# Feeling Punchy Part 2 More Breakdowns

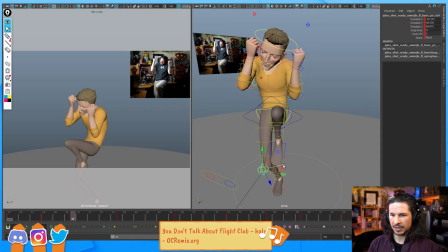[16:28]
So it's something I always tend to look for, especially when characters are doing more extreme poses like what we have here.
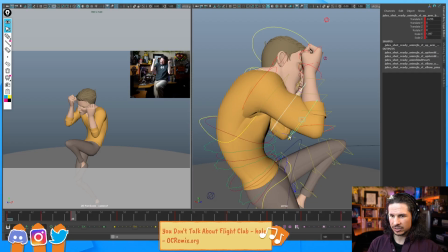[16:37]
Now I feel like I can push the bend bows here just down a little bit. I want to shape that line right there.
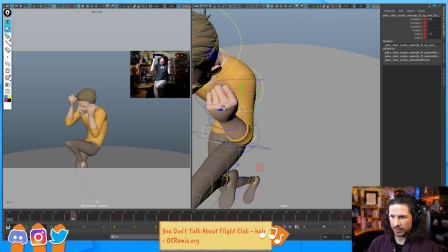[16:45]
And then this arm, I want to push the bend bows out a little bit. Now, the big thing with bendos is you have to be careful, otherwise you're going to get wiggly arms. But as long as you keep the motion subtle and clean them up in the breakdowns, no one's going to ever notice them.
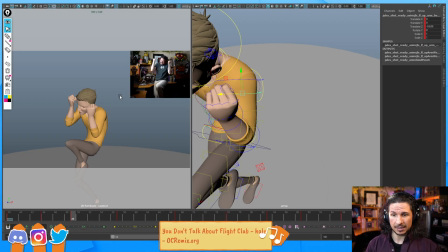[17:03]
And it'll just push your poses to be so much more appealing. Yeah, Stuart literally has butt brick. Yeah, that's where I started coining that term, like in my own work, or when I'm ever critiquing people.
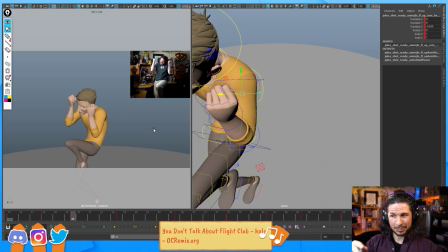[17:20]
It's like, oh, that character has like butt shelf, or I like butt brick as well.
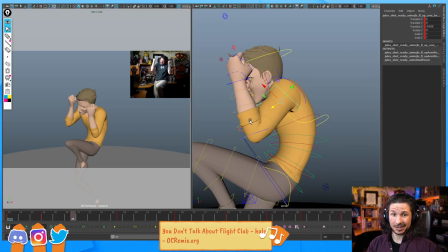[17:25]
It was because of that, and then I started noticing it in a lot of other rigs. So it's a common thing.
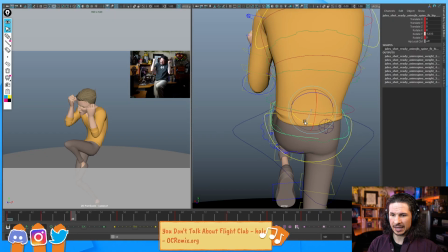[17:32]
Is it bad? No. You just have to be careful of it. Okay.
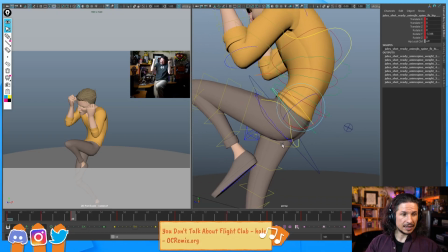[17:39]
Let's see. Something always confuses me is to have something leading in step mode with the breakdowns.
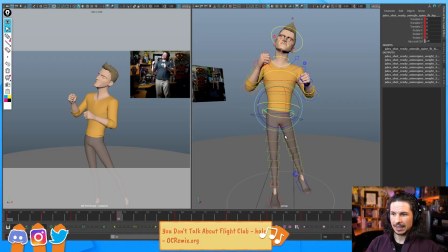[17:44]
I'm hoping we can get to that. Now that we're actually progressing here, I think we're going to be able to get into the
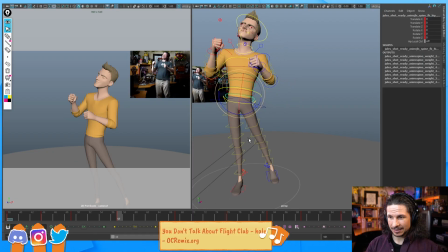[17:59]
breakdowns. That's the word I'm looking for. As long as no other things explode.
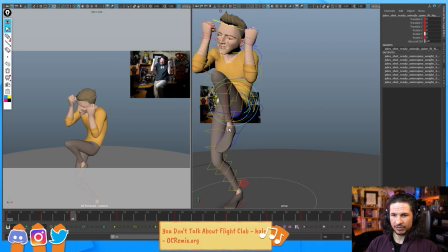[18:06]
Okay, so we've got the first poses in here pretty good.
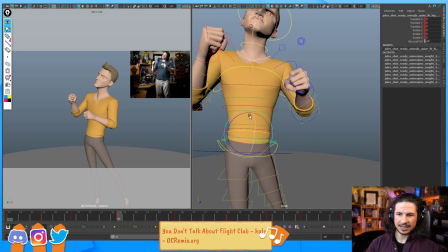[18:09]
At this point, we now have the character coming up and relaxing, and we have a terrible line of action here. It is absolutely awful. We've got this and then this. Like, that is not a line of action. That is just a bend.
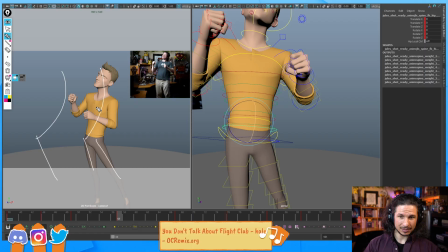[18:27]
Especially for the character, the way he's positioned here, your hips would be so uncomfortable like this. It wouldn't be fun. So I need to tweak this.
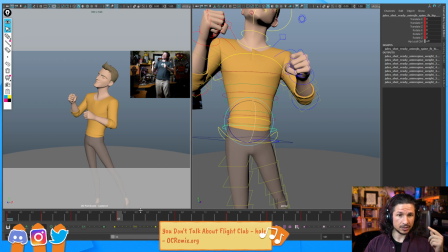[18:41]
Now, when I'm thinking of, okay, I need to push my line of action, the first things that I think about is, what was my line of action before?
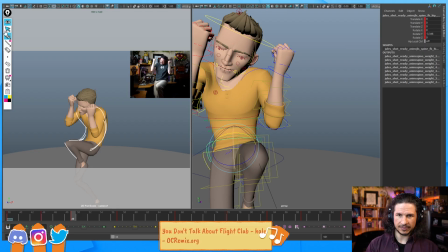[18:50]
Which I think I could even push this pose even more, but we'll save that for later. And then what's my line of action later?
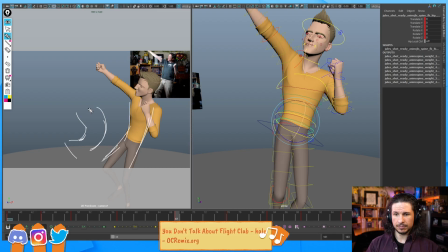[18:58]
So we're going from this kind of extreme C to a slightly
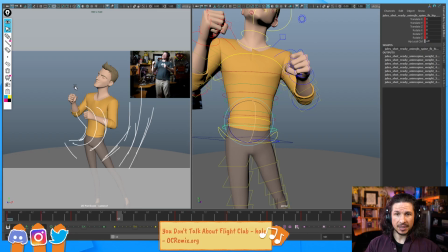[19:06]
straightish C curve. So in the middle, what would be nice is if we added a little reversal. That's going to make it dynamic. Right now, the body doesn't reverse. It just kind of stays stiff. So if I push the line of action here to be this way,
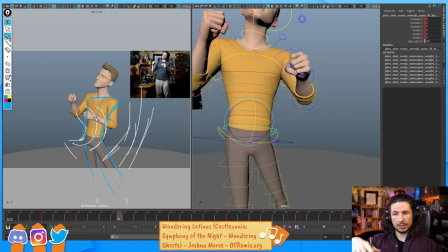[19:29]
we would get that nice reversal and get a nice line of action. 2 birds, 1 stone. So that's what I'm going to aim for here.
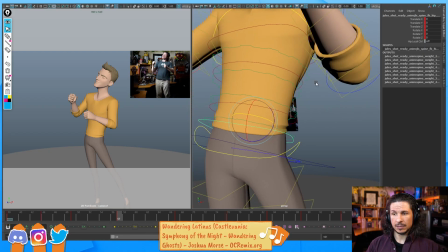[19:40]
So this is where, as you're working, it's nice to know where your character is going to, where they came from. You can start to exaggerate things a little bit better.
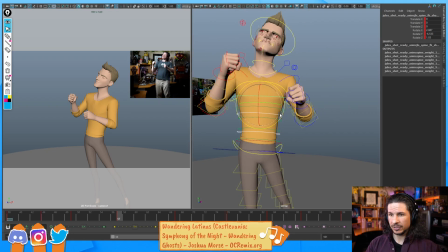[19:55]
So let's take this, and I'm going to just remake this pose basically. I'm going to zero out the spine, push the body over, and this is fine.
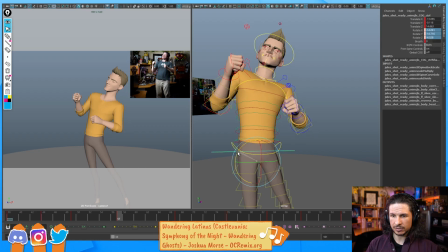[20:11]
If ever you have to redo a pose or tweak something, there's nothing wrong with that. Now, actually, let me show you something that's super helpful with this. You can use the grease pencil tool, or like I'm using Epic Pen here, or blue pencil, anything that lets you draw on the screen.
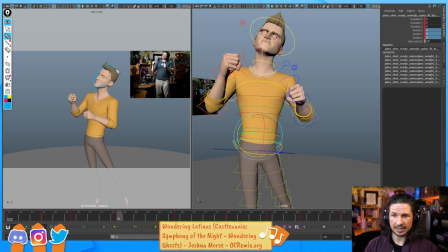[20:29]
You could use a locator, and I'm going to just draw out where his head is here, because I want his head to be approximately the same position.